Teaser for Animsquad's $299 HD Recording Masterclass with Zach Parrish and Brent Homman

Hey guys, I'm Zach Parrish. I am currently the head of animation at Disney on our upcoming film, Big Hero 6. I just got an opportunity to join AnimSquad and do a workflow demo. So, I got to talk about my process from video reference, blocking, blocking plus, spline, polish. Kind of got to talk about the whole thing. I had a really good time. I hope you enjoy it. So, give it a look.
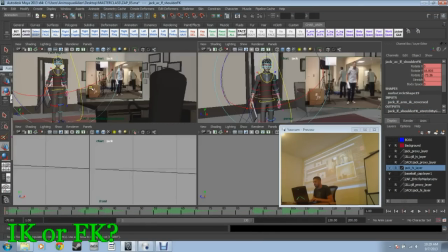[0:26]
I just like FK for the eventual process of polish,
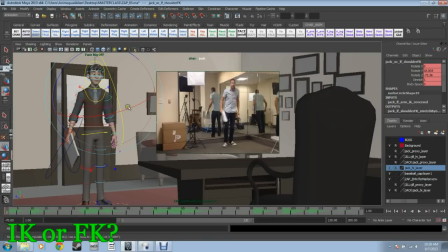[0:32]
even though that kind of contradicts itself just because it's harder to polish FK arms. But at least then you're going to get the connectivity of the arms to the body.
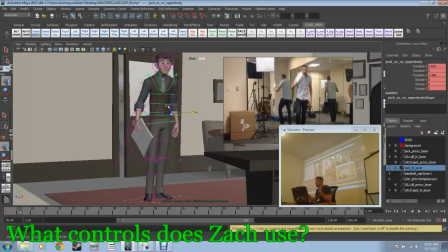[0:45]
I like to touch as few controls as possible. Eventually, I'll go in and I'll plus some poses with bend bows and stuff like that. But my first pass, I won't do a ton of hands, and I won't do,
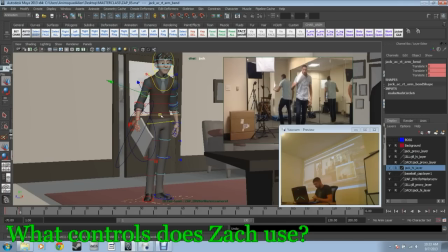[1:01]
just because I like to keep it IK feet, hips, hip swivel, chest, arms, neck and head.
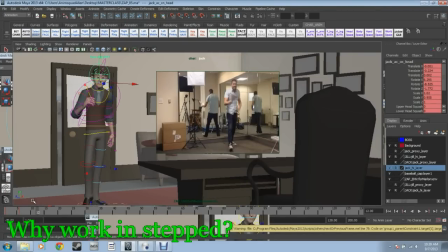[1:10]
I work in steps because I like poses. I like offsets in poses. I don't like offset in time, because it's not predictable. People will animate one thing and then offset the lower arm from the upper arm by a frame to get drag.
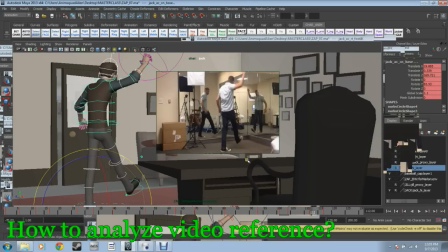[1:25]
You're not making a choice at that point, in my opinion. I'm kind of looking for hips or contacts. So this was apex of hips going up.
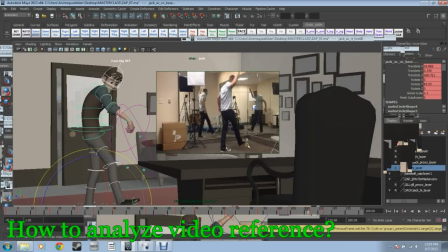[1:41]
And it was kind of apex of, generally, apex of foot at the top of its Y arc.
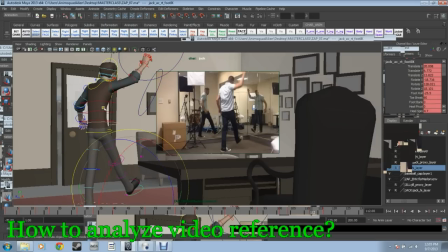[1:48]
um what will eventually be my y arc which looks like this right now it's
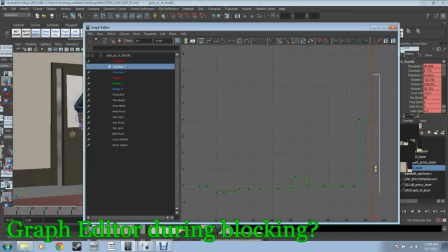[1:55]
very clear this will be like this and every once in a while as i'm blocking it out especially once i start breaking this down i'll switch to linear just to get the the general impression of what my curves are going to look like
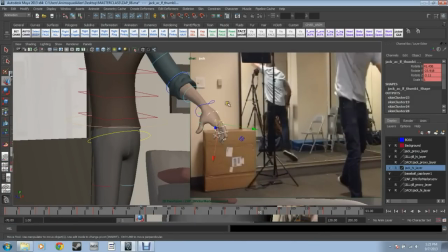[2:10]
i'm pretty good on most of this stuff
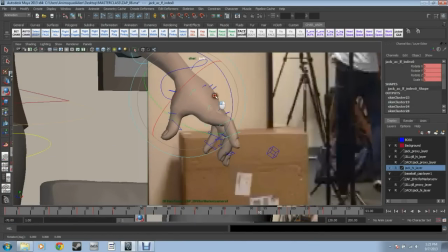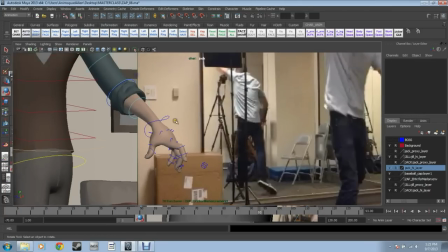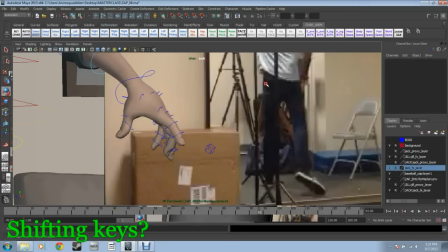[2:24]
I don't shift poses too much in time, I will shift the pose itself,
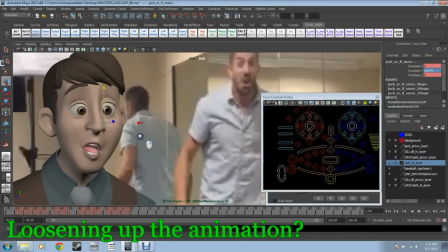[2:32]
loosening up that head just a little bit so that it isn't just symmetrical face boring shapes,
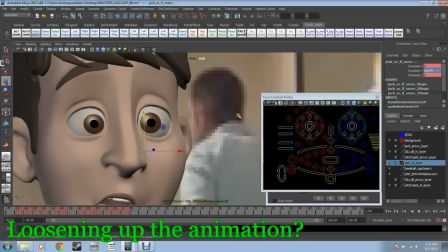[2:40]
you know, get in there and just push it around just a little bit, get this guy down a little bit, this guy up Just a little bit. This is nice.
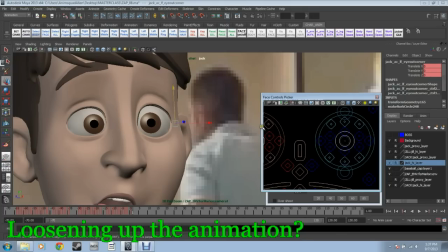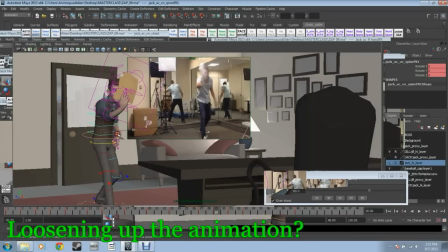[3:02]
Cool. I'll break stuff up as well. Like, I mean, naturalistically, my hand was angled backwards. You know, I'll probably break that wrist just to give it kind of a nicer flow through.
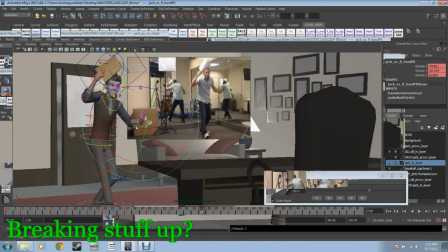[3:21]
I don't tend to, like, overdo that. Just trying to noodle these.
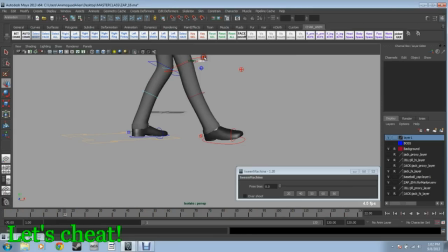[3:28]
You know what? Let's cheat. Who cares, right? That knee has got to move.
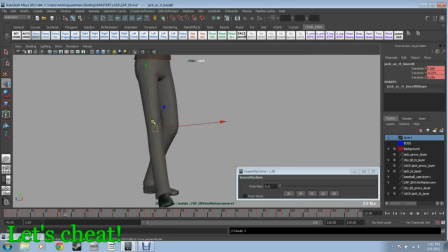[3:37]
It's popping right there. Stamp it on the frame before. Move it where it needs to go.